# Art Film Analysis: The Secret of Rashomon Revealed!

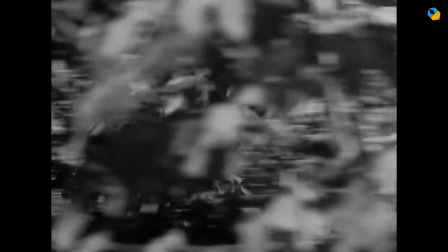There's so many things I could say about the technical aspects of Rashomon, the cinematography,
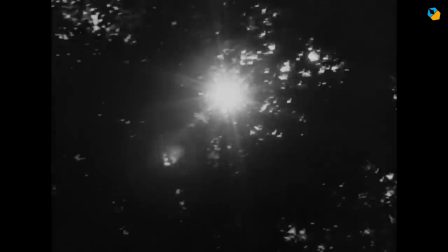the first movie to ever shoot directly into the sun, adding ink to the rain so the camera can capture it,
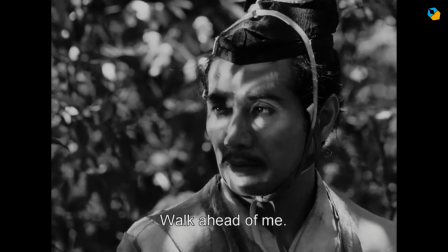using mirrors to bounce sunlight for that magical dappled effect. Then there's the music, the acting, everything about Rashomon is worthy of study.
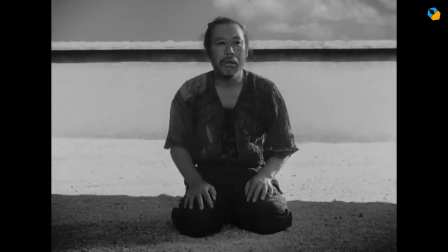If you're interested in Kurosawa specifically, check out the video I made on the focal lens he used for his compositions.
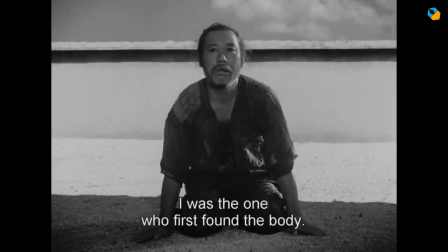I was lucky enough to see Rashomon on the big screen 16 years ago and it changed my life.
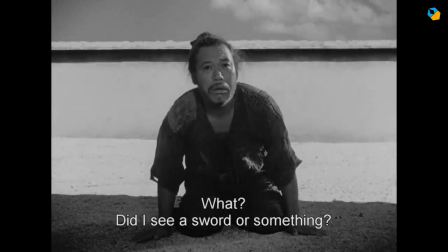And it also frustrated me that there was no solution to the murder mystery, no closure.
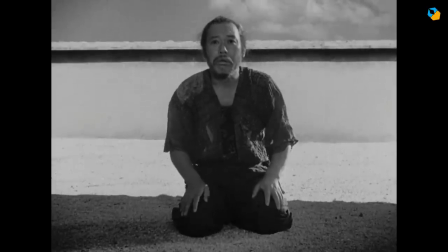I love murder mysteries, I made a murder mystery feature film myself, so I had to have a crack at the puzzle.
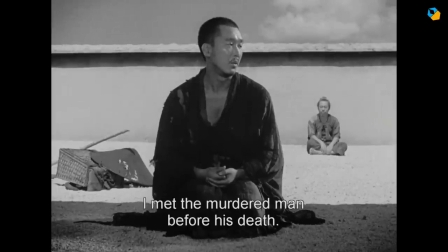Being a writer, I knew Kurosawa had to make sure the story wasn't easy to solve. If the stories were put together haphazardly, he might have made an obvious blunder and it would be plainly evident who's lying.
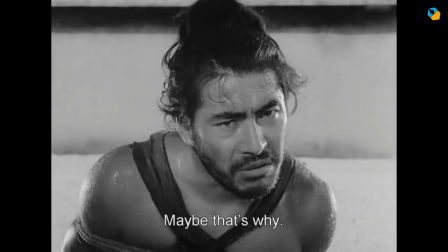Even the wrong expression by an actor at the wrong moment could give things away.
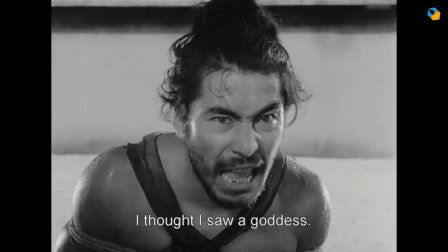The short story already has the majority of the plot, but he did change things in the final script.
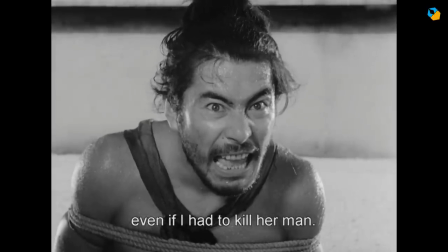For a history of Rashomon's story and screenplay, check out the description.
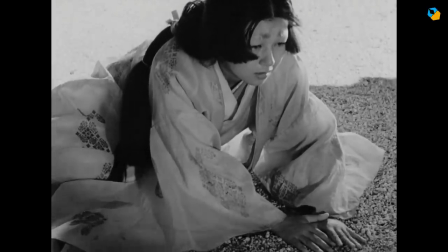Kurosawa had to construct the actual story first to make sure there were no plot holes, and then weave these other four tales around it.
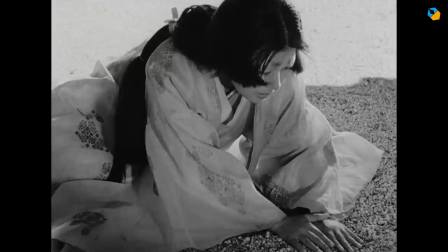He was a perfectionist, and I had a gut feeling that he might have left us clues that led to the solution.
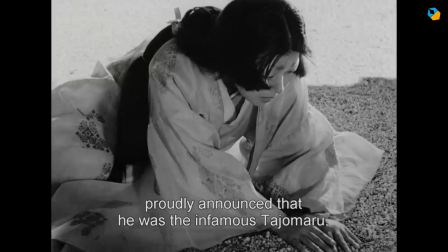So I studied the film to find these clues.
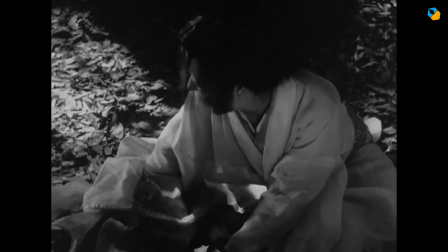What I'm about to present to you was done many years ago to satisfy my own curiosity, and I hope you're mature enough to understand this is not to be taken seriously.
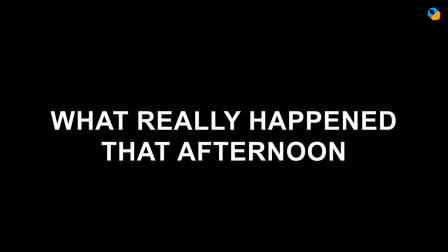So for what it's worth, here's what really happened in Rashomon. In the afternoon, the couple is on their way, where they pass the monk.
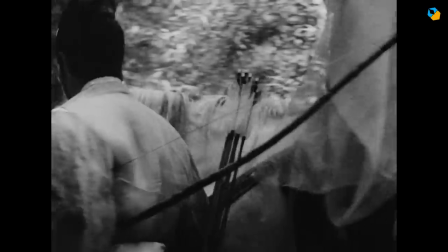The route they take is from Sekiyama to Yamashina, and nearing Kyoto, you have a forest and hills.
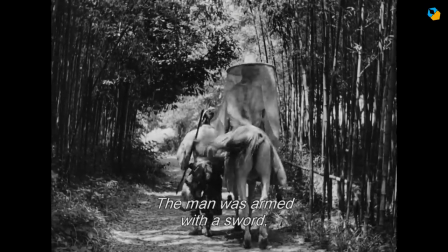The story takes place in Kyoto. The wife is on the horse, and the husband carries his weapons, including his sword.
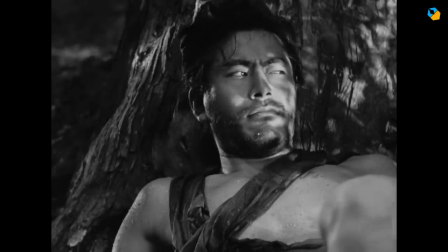Just a little later, they encounter the bandit. This would be closer to Kyoto. See how Kurosawa uses the elements, it's a hot day.
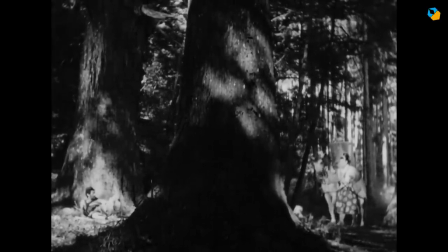The film takes place during summer, and it was the wind that the bandit blames for whatever ensued.
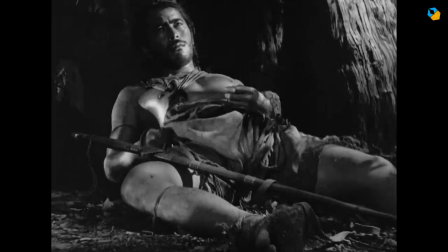I'll discuss the importance of the elements later on. The bandit has his own sword.
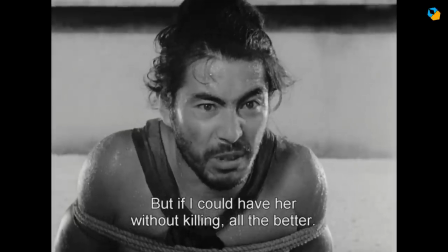The bandit decides to rape the wife. He intends to kill the husband if he has to, but he succeeds in tricking him instead to let his guard down.
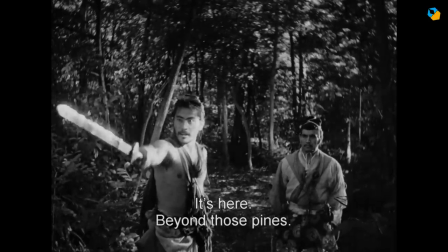He's able to tie up the husband. The movie shows us how he did this, but it's his version, and it isn't necessarily how things went down.
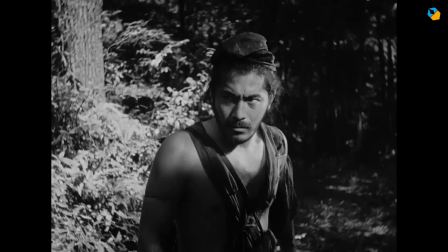In fact, I know it's not true. Kurosawa uses elements powerfully and with intent.
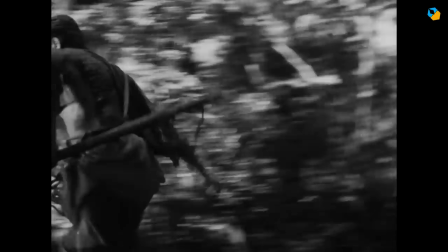Notice how the sun shines through the trees, but never completely. The sun and sky represent the truth.
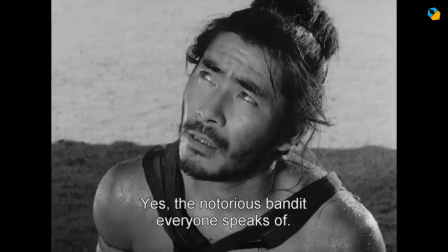In the forest, the truth is not always clear-cut. Notice the bandit looking up at the sky.
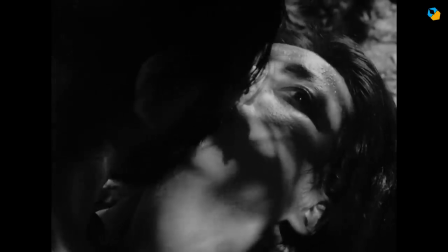Why? Or look at the wife looking up at the sky. What is Kurosawa trying to tell us about the sky?
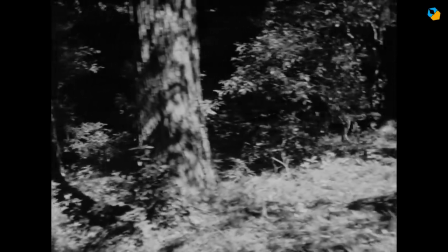Think about the forest and the dapple lighting effect. At no point do you know where you are in the forest, it's already a muddled location.
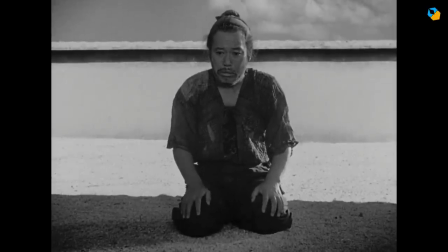In the courthouse, the composition is in four layers. The topmost layer is the sky.
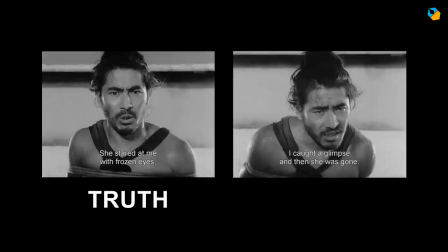Whenever Kurosawa shows us the sky, the characters are telling the truth. Whenever the sky isn't in the shot, they are lying, even if they think they're being honest. It is amazing how much coherence you get when you follow this clue.
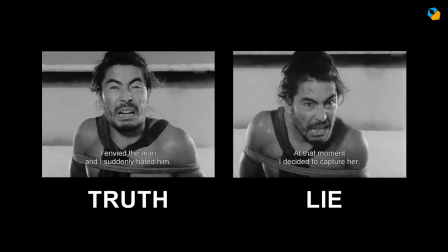There aren't any contradicting details or plot points when you take just the parts of the testimony when the sky is present.
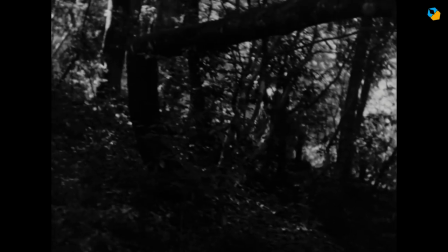It was done on purpose, and is not an accident.
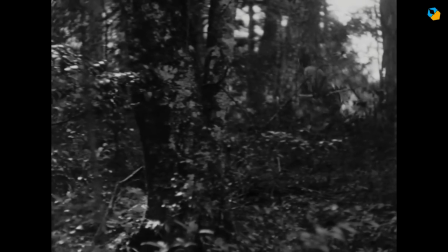So when the bandit talks about tricking the husband, the exact sequence of how it happens cannot be believed.
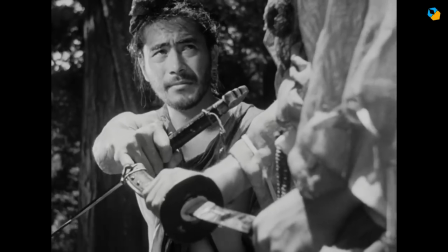The husband might not have been greedy at all, because no one else mentions that aspect of his behavior.
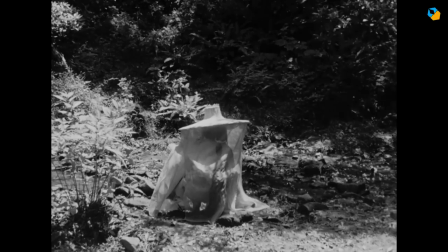All we can be sure of is he was tied up somehow. The bandit returns to her, and he's playing with water.
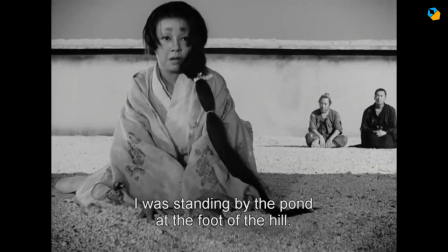Water too is an important signal. In her version, she goes to the foot of the hill near the pond to commit suicide.
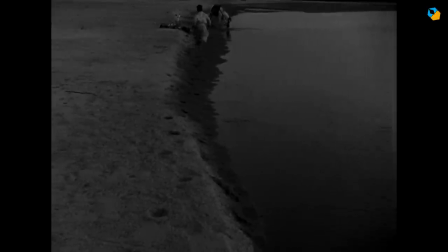And in the bandit's version, he drinks from a stream and is caught near the river. Finally, it rains over Rashomon.
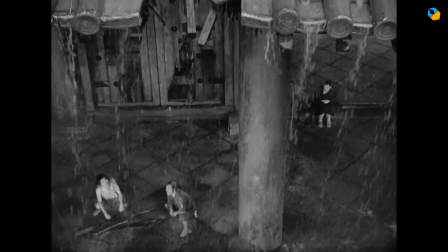We'll come back to water later. If you want to see my detailed charts and analysis, I'll publish a separate document with additional notes.